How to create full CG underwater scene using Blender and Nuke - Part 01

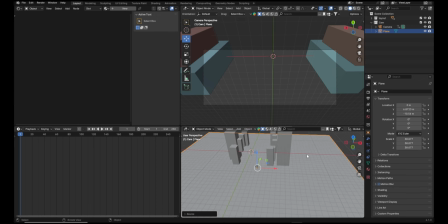(4:23)
Later we can use any ground or anything that can provide some bounce light to the scene. For now we are just keeping the plane. Let's add submarine to the scene.
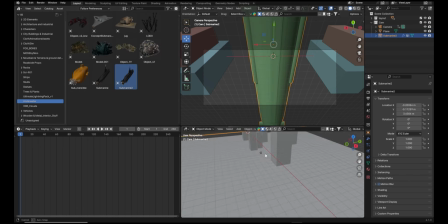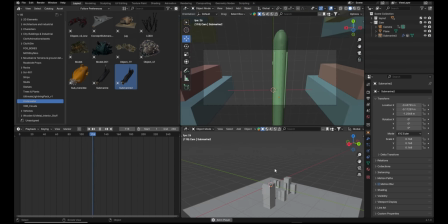(4:38)
Okay, I think this is good. It's too big at the moment, but it's good. This will be our hero submarine in the scene. If you are adding any more submarines, this will be in the center.
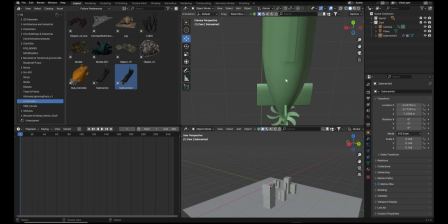(4:47)
I'm planning to show this propeller because this will bring some more life to the scene.
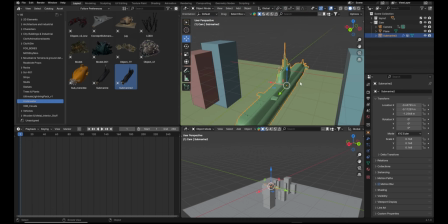(4:54)
It's all in one now. I'm going to separate it by editing it. Edit it, select all and press P, and by loose parts.
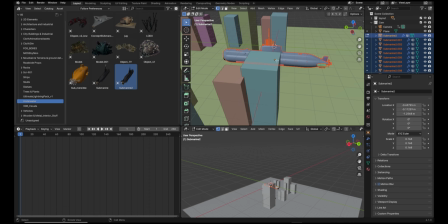(5:04)
So you can see it's already separated by all the loose parts,
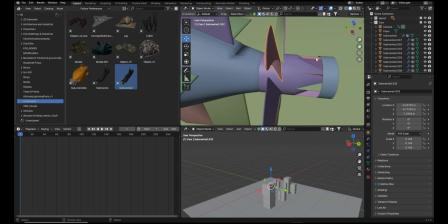(5:07)
and then you can just animate the part since it's already detached from all those selections.
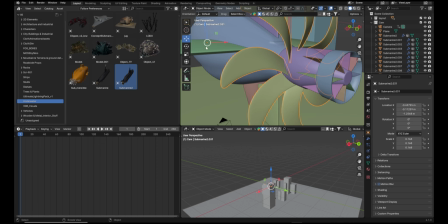(5:13)
I can select them, press anyone and press Ctrl G, and I'm going to use object set to geometry, so you can just
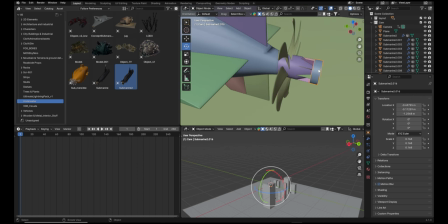(5:23)
play with the rotation. Okay, now I'm going to select rest of the part of the submarine. I think I need to create a subfolder structure here, so that will be easy for me to select the parts.
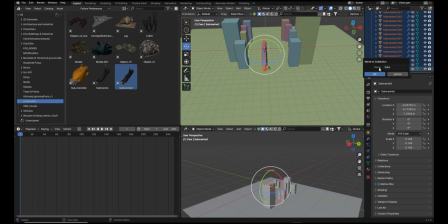(5:34)
Let's select all of them, press M, let's call it subs. So now we have the propeller separate and then this one.
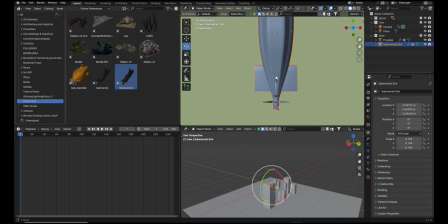(5:42)
Let's edit this square part because I don't really like the shape of this.
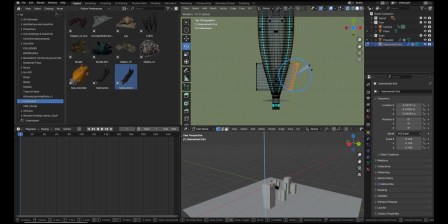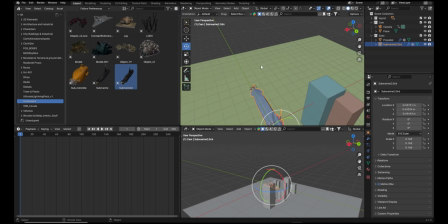(5:52)
Okay, that's fine. Let's see it from the camera view how it looks. It looks good like this. Let's animate this guy, but before that I'm going to add an empty because I don't want to move it directly,
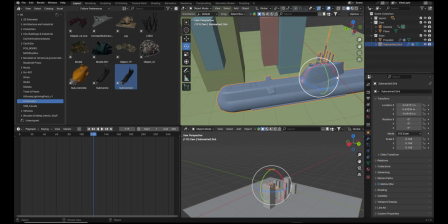(6:04)
because anytime I use any lights or anything in the submarine or any object I want to connect to this submarine with that animation, it would be easy for me to just parent that element to the empty object. So let's create an empty.
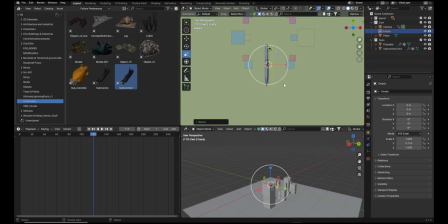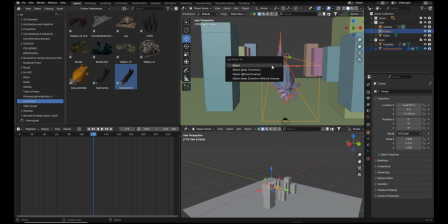(6:25)
Let's select this and connect to this. Control P, object, same, Control P, object. Now if I just select the box or empty object and move it, it will be moving with that. Also can give the rotation, go to the first frame,
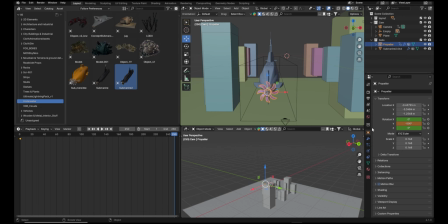(6:43)
and I'm going to use -500 and just give a key, select all, keep the linear. Okay, that's good. Also animate the submarine from first to last frame, select the empty,
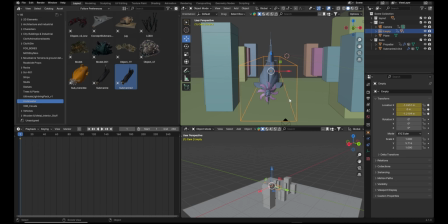(7:00)
put the keys and go to the camera view and see how that looks.
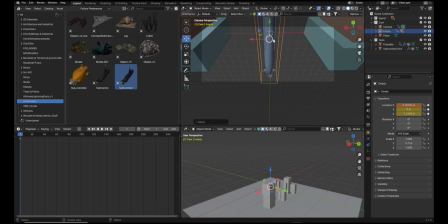(7:04)
Okay, I don't want to move x-axis, so remove from the x-axis, clear single keyframes, and I also don't want to move any z-axis, so also remove the z-axis.
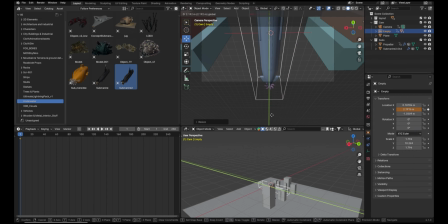(7:18)
First I will pick a size because this is looking a little small. Put the key there, go to the last frame.
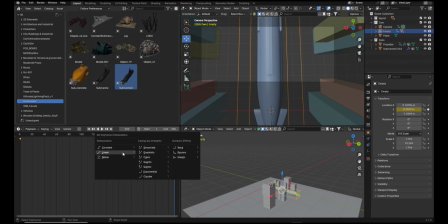(7:26)
Okay, again select all the keys, press T, make it linear, and then see how it looks in the camera. Okay, that looks good. Most of the time we are seeing the submarine and also the pillars, which is really good and cinematic.
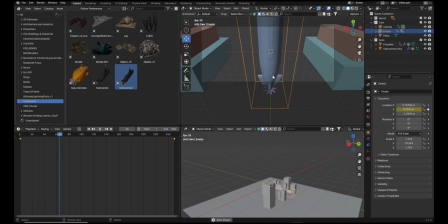(7:38)
I feel like we should see propeller for a few more frames. It's going really very fast out of the frame. Let's change the animation or play with the animation. I think submarine speed is good, but camera is moving very fast. Let's play with the camera.
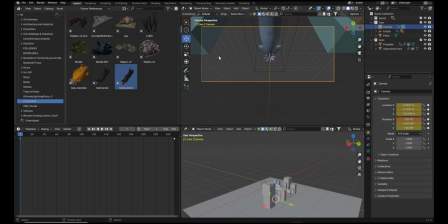(7:54)
Okay, we can keep it like this, so we can also show some objects in the ground or any part of the that hidden city. Let's put the key. This is feeling much better now. Okay, I'm okay with it.
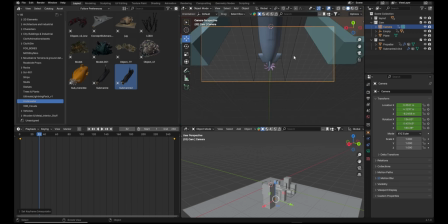(8:08)
Let's play with the adding more object into the scene. This is the basic idea of camera animation and the pillars in the scene. Now let's start adding some stuff. I don't want to add more submarines into the scene. Let's keep it below 4.
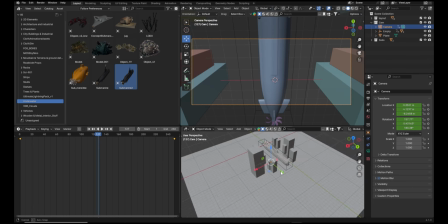(8:25)
Let's go to this view and start adding the assets that I have in my asset library.